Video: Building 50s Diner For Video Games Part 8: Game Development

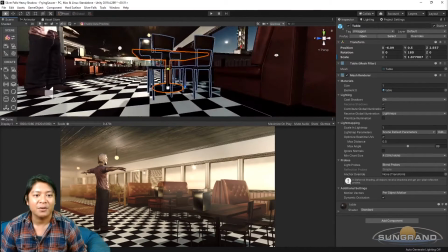(12:27)
This is just temporary for now, so we can make sure our spacing is right. Our chairs now seem to be a little bit on the tall side.
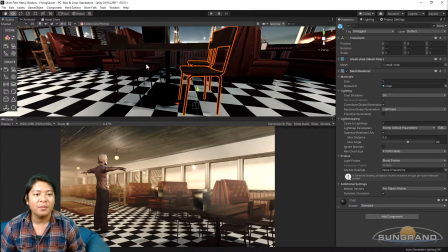(12:33)
So let's go ahead, select each one manually. Oh dear.
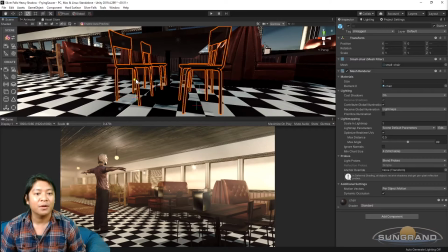(12:39)
And shrink them right down. There we go.
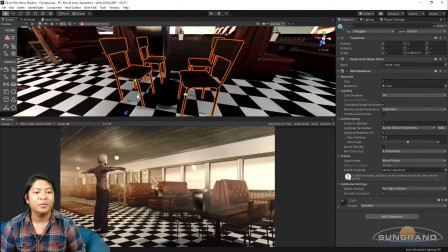(12:44)
Make sure you have enough room to sit comfortably. That seems like it should be okay.
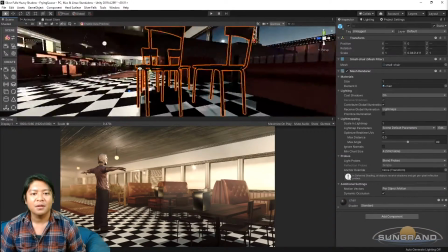(12:49)
Actually, yeah. Seem to be on level with those red seats.
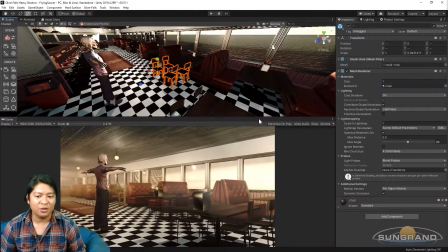(12:56)
Not slightly lower, but that should be okay, as long as it's comfortable sitting.
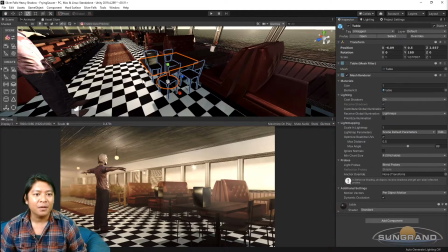(13:03)
Select our parent object again. We will apply that, and we'll be able to see the changes reflected in the other objects as well.
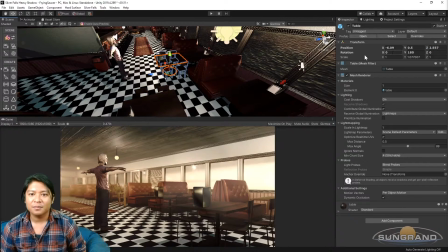(13:10)
Let's copy that. Paste that.
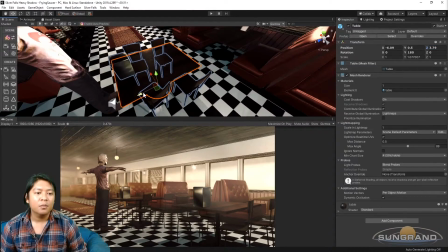(13:15)
They're lined up. And now, we'll go ahead and make some random minor adjustments
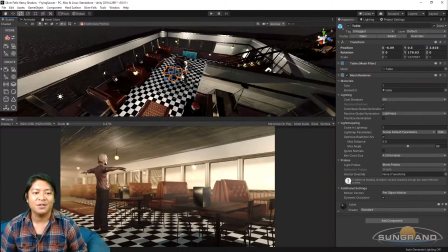(13:21)
to add some imperfections to our scene so they don't perfectly line up. Fantastic.
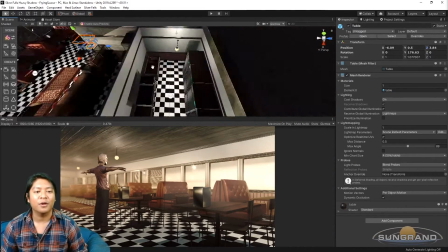(13:26)
Let's go ahead and move this back just a little bit more. Wonderful. And we'll do the same for these two tables here.
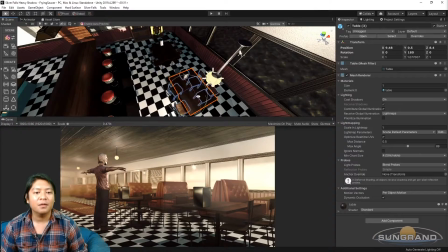(13:33)
Introduce some minor imperfections. And maybe we'll move this one back here like this.
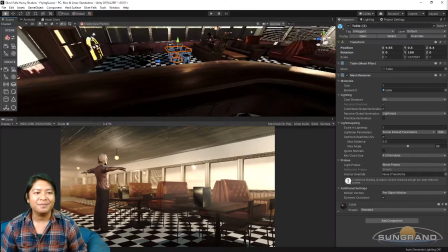(13:41)
Wonderful. That looks a-okay.
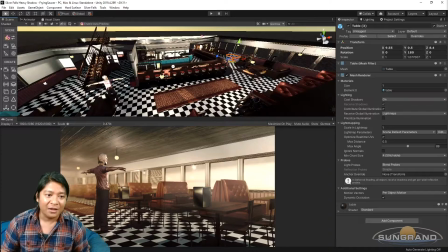(13:44)
Now, I think it'll be interesting to take this scene and to change it from a day setting into a night,
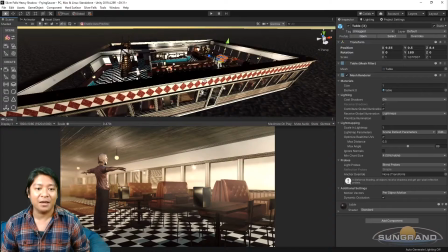(13:50)
and that way we can see the full effect of the lighting from all of our light sources.
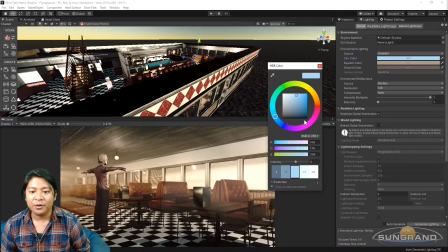(13:55)
So what I will do is I will take our sky color, going to set it all the way down like this.
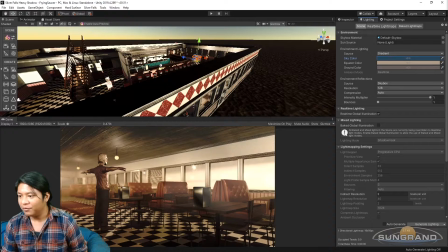(14:02)
Now, I will find our sun object.
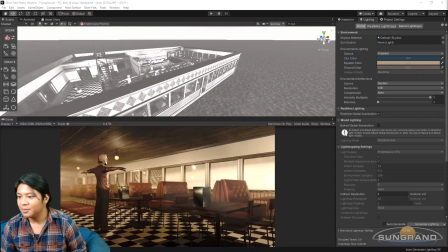(14:07)
Okay, we've selected the sun object. Go to our inspector.
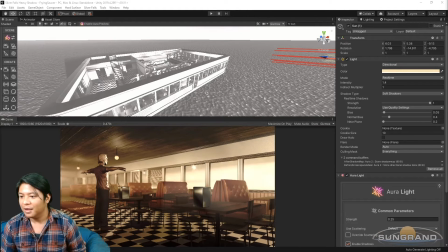(14:13)
What I'll do is duplicate it. How about that? This time, change the name to moon. Nice. Select our sun object. Go ahead and disable the light source.
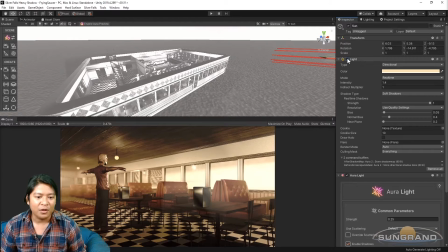(14:27)
So as you can see, light's no more coming through, but we still have the sun shafts.
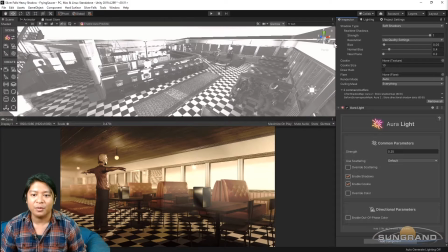(14:34)
What we will have to do is manually disable those. So let's unselect that.
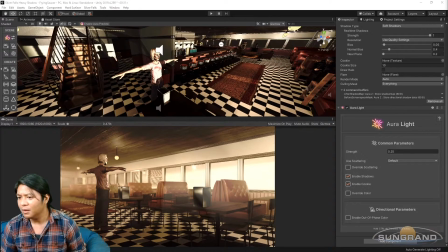(14:40)
Go back to our game camera. And with our game camera, we can go ahead and disable the sun shafts.
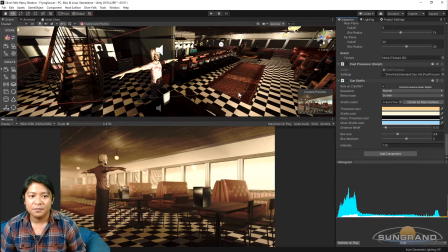(14:49)
So those will no longer come through. Okay? Now, our light source.
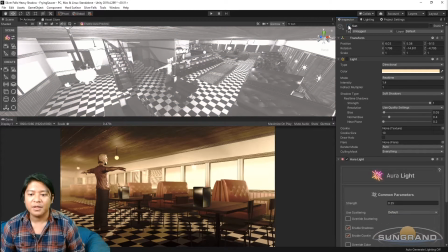(14:56)
Actually, we'll disable the whole thing so we or a light shouldn't take effect anymore.
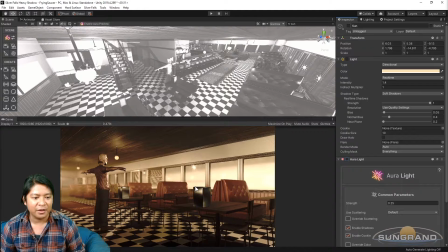(15:05)
And in a second, you should be able to see that update come on through with the details. We'll go to our moon now, which we've set up. This time, go ahead and change that to a very cold light. How about that?
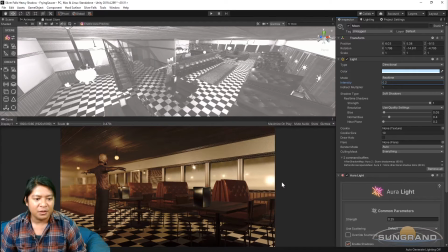(15:20)
There we go. The details of that should come through momentarily. You have the light, and that's it. Looks like it's updating.
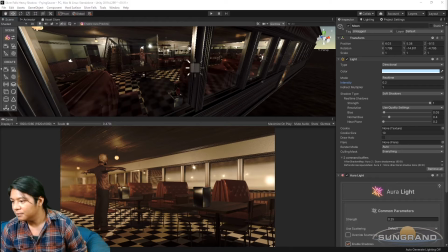(15:32)
So you can see that the scene is now quite a bit darker. And we'll look around.
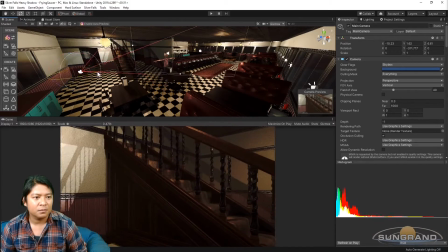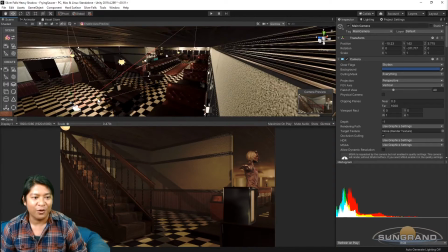(15:44)
Jeepers, sure is getting much more atmospheric and a little bit spooky, isn't it?
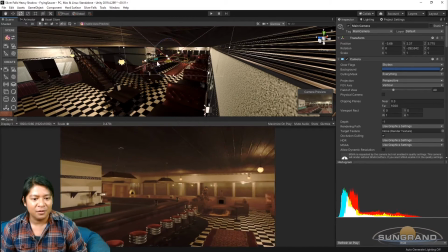(15:49)
Let's go ahead and raise this up to eye level now. How does that look? I quite like the lighting in this bar.
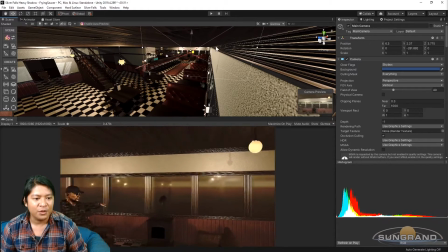(15:57)
It's nice and warm.
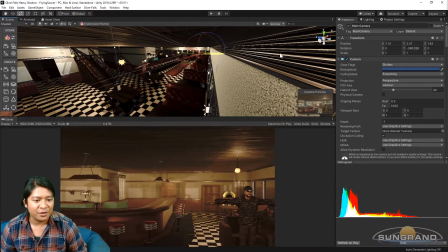(16:00)
And there's a fair bit of interest in terms of the shadows that are being cast by the various objects and the various light sources.
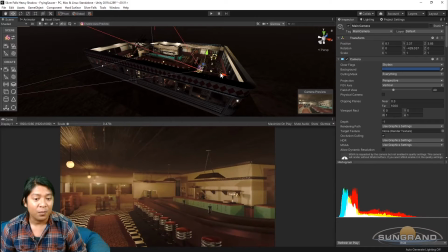(16:08)
Nice. Nice. We still have a bit of a sort of a twilight glow coming through.
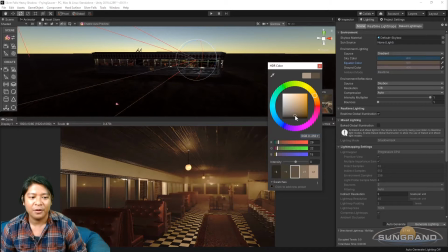(16:17)
Let's see what we can do about that with the equator color. Drop the equator color right down.
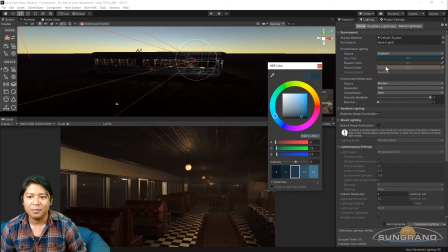(16:24)
Drop that, and the ground color.